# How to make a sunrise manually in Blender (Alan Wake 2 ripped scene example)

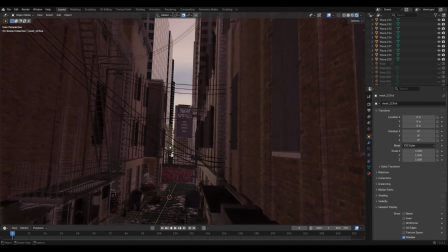And don't worry if it feels a bit too pale on the horizon.
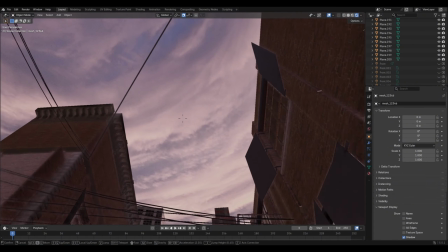We'll got some great clouds above that you can always use in your advantage.
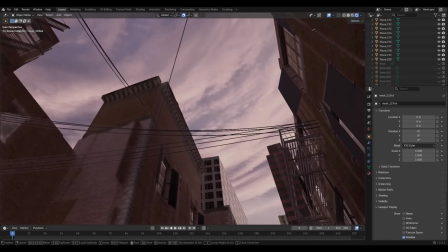You might have seen an example of this in my feed where I posted a render of Casey shot from a low angle.
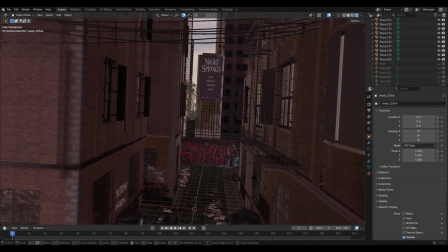We'll take another look at that version in the end.
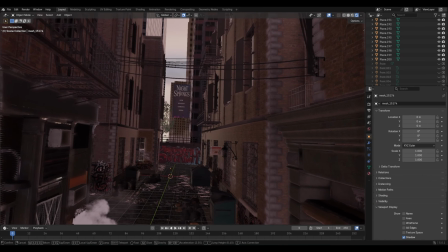Now look, rebuilding everything from scratch would be painful since I already prepared a base.
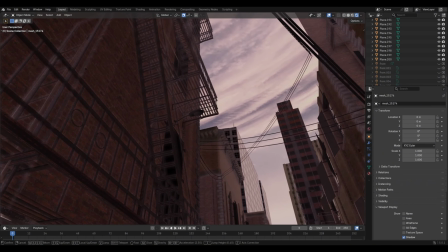And honestly, I doubt anyone would want to watch me tweak this for hours, because I usually do like this.
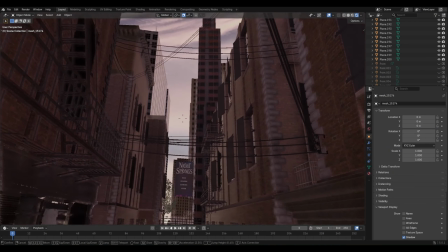So I allowed my final scene, and we'll check it out step by step.
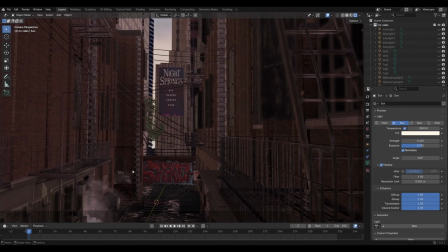A few moments later. So here's the scene without compositing. I'll enable elements one by one. I didn't use the sunlight.
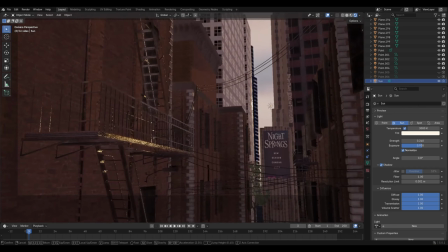It could solve a lot of problems, but I didn't like the result, so I placed everything manually.
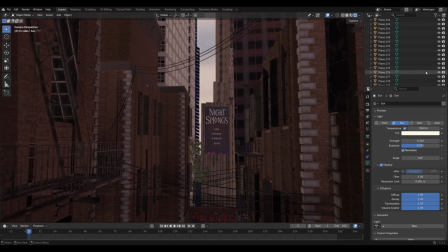Now we'll go through all light sources, and there is quite a lot, and I'll explain the role of each. But first we need to understand where the light comes from.
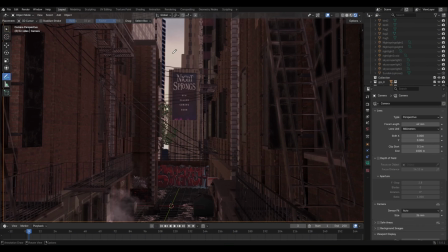The dark place is surrounded by skyscrapers, so the chance of direct sunlight reaching the alley is very low. So I focused on something else, reflected light. Sun rays bounce off a skyscraper and partially reach the alley.
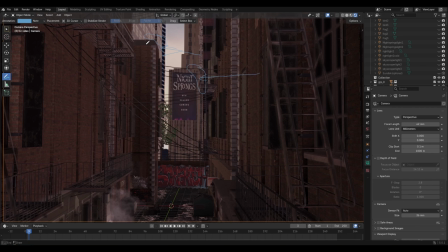Another stream of light passes through a building, slightly grazing it. This creates a sense of perspective, like part of the light is entering the corner. Physically accurate? Probably not, but visually convincing.
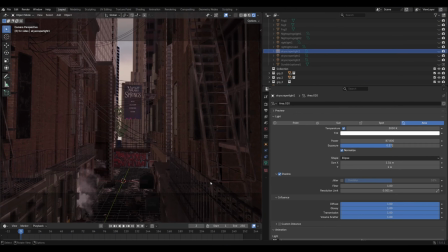Now the important part, the lighting setup. In this scene I didn't use RGB settings, I used Kelvin color temperature. I set 3000 for warm tones and 6500 for cold ones.
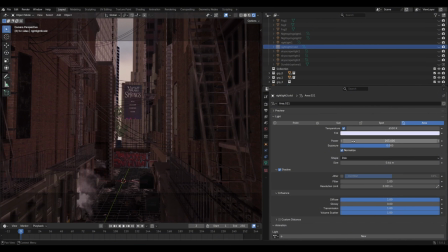3000 is okay for morning light. And it's used there because our highlight is positioned very high,
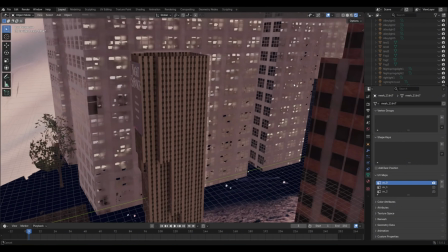and we also have light rays hitting in Night Springs building,
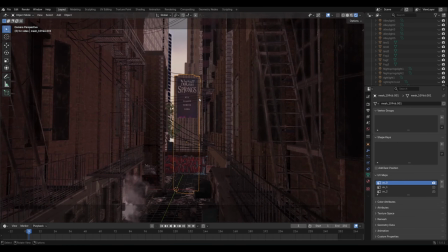which means the sun must already be a bit higher, and therefore the light needs to be slightly whiter.
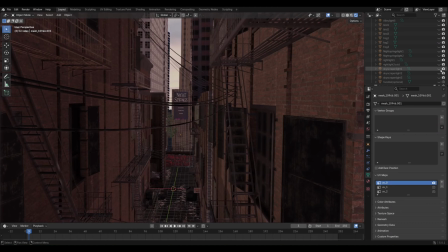One of the main points of interest in the scene is the reflection of the skyscraper.
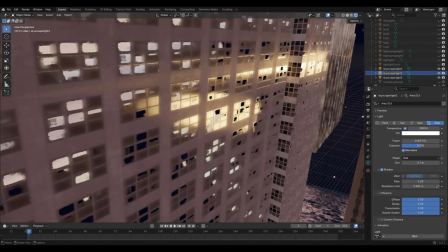I built it using 3 light sources. Notice that they're placed asymmetrically and have different sizes and intensities.
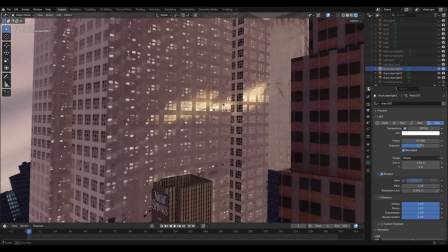This is done to emphasize the uneven nature of reflection of facade.
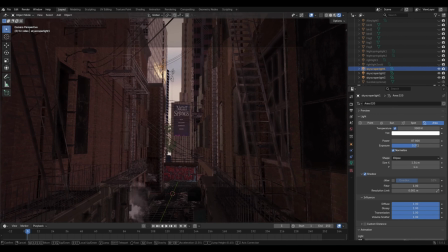Otherwise, we get a flat, uniform strip of light, which would look pretty unnatural from the distance. Instead, it becomes broken and irregular and even has a bit of fall-off. Of course, in reality, the light would hit more even surface,
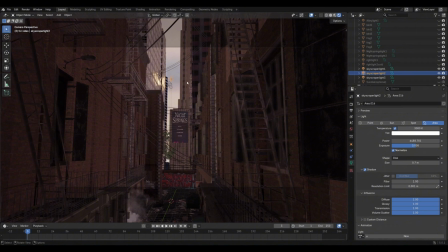but here we have to consider perspective, and distortion from the distance also plays a role. The center light is stronger where the neighboring ones are weaker. Because of perspective, the reflection also stretches slightly onto the adjacent building.
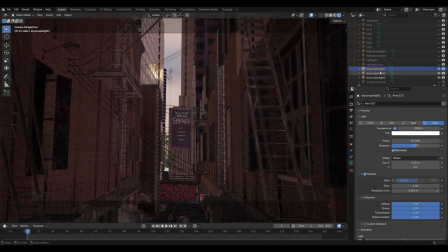Altogether, these create small light jumps across certain parts of the scene. But that isn't enough. Next, we have 2 light sources hitting the Night Springs building, one on top, one slightly lower, lighting up the side.
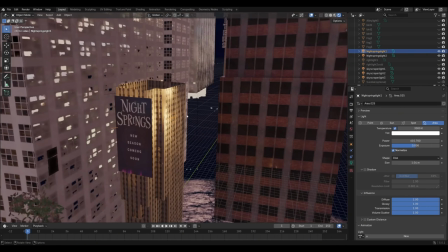This creates the illusion that sunlight isn't just coming from somewhere behind the entire location, but also leaking through objects.
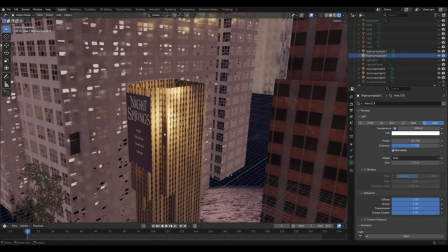The same light also helps illuminate the fog. We'll get back to that, and it's just fine.
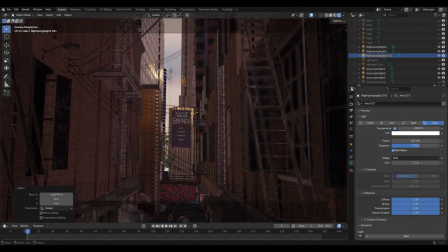I could have added another light to that building over there to illuminate a small section,
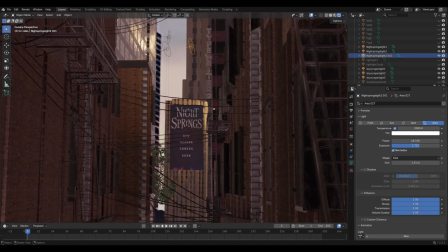but visually I didn't like how it looked, so I left it out.
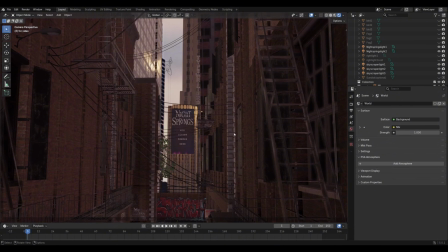It actually helped emphasize the contrast between the lit skyscraper and the brick building in shadow.
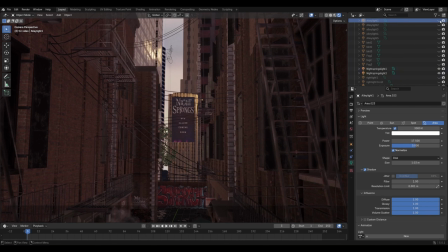Along the alley, I also placed several weak light sources to create rim lighting on the upper wires.